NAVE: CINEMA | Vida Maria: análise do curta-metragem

Vida Maria, embora tenha menos de 9 minutos de duração, é um curta-metragem de cair o queixo e algumas lágrimas, ou talvez muitas. Vem comigo estudar um pouquinho sobre essa obra-prima do cinema brasileiro.
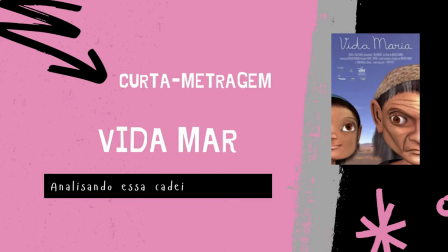Vida Maria é um curta-metragem de animação do ano de 2006, dirigido por Márcio Ramos. Vida Maria já ganhou mais de 50 prêmios em festivais de cinema, tanto nacionais quanto internacionais. O curta está aqui no YouTube, inclusive há uma versão com tradução em Libras. E eu deixei os dois links aqui na descrição do vídeo. E sem mais delongas, vamos para a análise de Vida Maria.
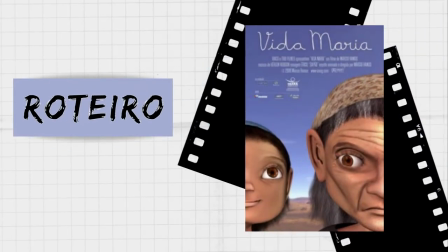A animação traz a história de Maria José, desde seus 5 anos de idade. E nós assistimos a Maria José crescer, casar e ter filhos. O que fica registrado na narrativa é o trabalho árduo que a Maria tem no sertão cearense.
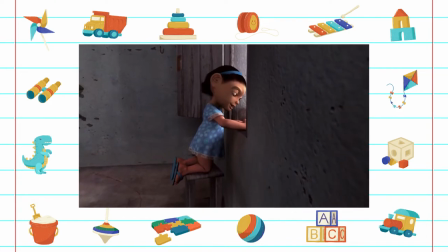[1:22]
O filme inicia com a Maria José escrevendo seu nome num caderninho, quando é interrompida pela mãe,
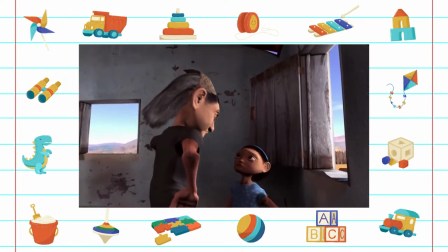[1:29]
que diz que ela tem que parar de ficar desenhando o nome no caderno e ajudar nas tarefas domésticas,
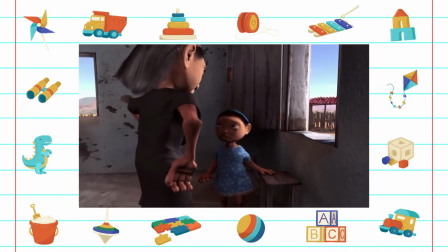[1:35]
porque ficar ali escrevendo o nome era uma verdadeira perda de tempo. É interessante ressaltar que o filme não traz muitos diálogos, mas as poucas falas que tem no filme são falas muito certeiras, que, somadas às ações e às reações das personagens, dizem tudo o que precisa ser dito sem a necessidade de diálogos exaustivos.
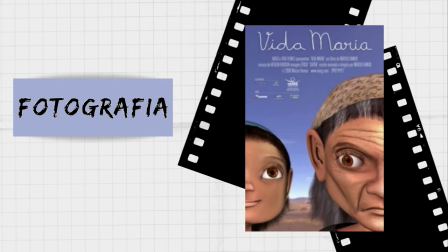A animação é feita em plano-sequência. Portanto, não há cortes.
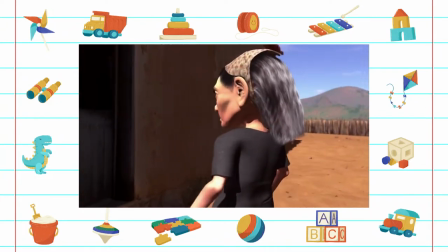[2:12]
Essa escolha de filmagem me remeteu à ideia de documentário,
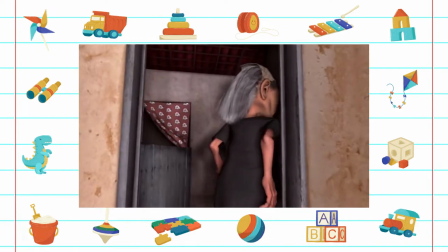[2:16]
principalmente porque em vários momentos a câmera fica um pouco trêmula, tirando o lugar daquela câmera estática, certinha.
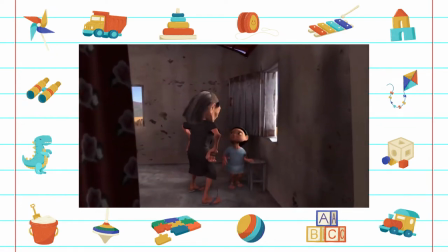[2:24]
E com isso, parece que é a gente mesmo que está ali acompanhando a vida da Maria e registrando tudo o que acontece com ela. A gente conhece o local onde a Maria vive através do plano geral, que é o plano que abrange todo o cenário.
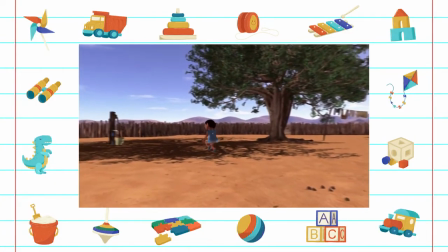[2:41]
Pelo plano geral, a gente vê que o chão é um chão de terra, e com exceção da árvore que tem no quintal da Maria José,
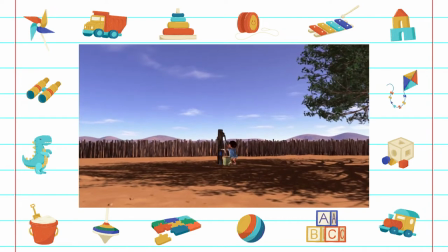[2:48]
a gente não vê vegetação, o que sugere então uma terra seca,
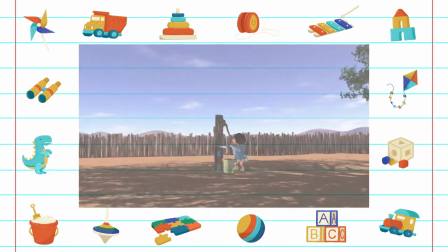[2:53]
onde falta chuva, remetendo a uma escassez de recursos, apesar de um céu incrivelmente lindo.
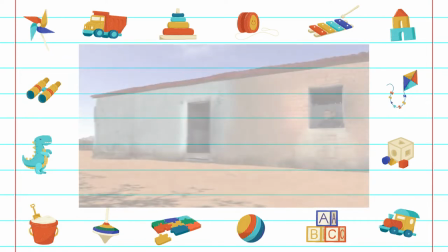[3:00]
E também vemos a casa da Maria, que é uma casa bem simples. Outra questão que envolve a fotografia é em relação à passagem do tempo. Em Vida Maria não tem aquela coisa de horas mais tarde, anos depois. As passagens de tempo são muito sutis, o que acaba por exigir que o espectador fique muitíssimo atento a essas passagens de tempo. Vou citar aqui dois exemplos.
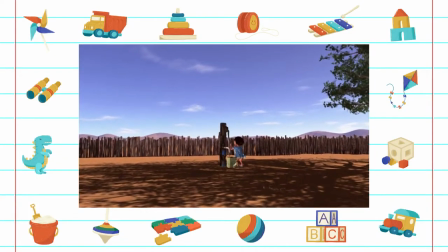[3:29]
A primeira passagem do tempo que a gente vê da Maria criança para sua adolescência é quando ela está pegando água.
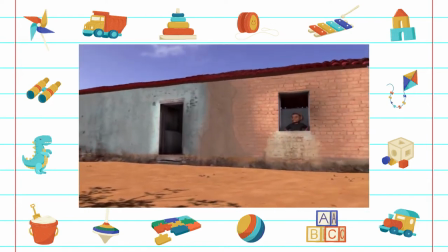[3:37]
E aí, a câmera vai para a mãe e quando a câmera volta, Maria José já cresceu.
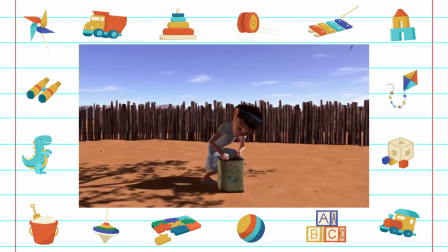[3:43]
A segunda passagem, que é da adolescência para a vida adulta, é quando Maria está cansada,
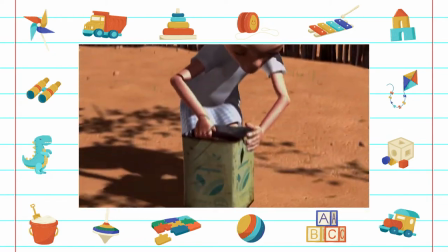[3:49]
coloca a lata d'água no chão e quando ela pega a lata novamente, a gente vê que ela já é uma mulher.
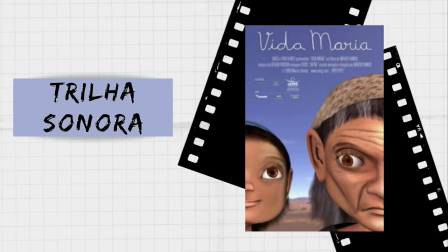A trilha sonora conta com pouca instrumentação, mas que consegue construir momentos bem distintos na narrativa.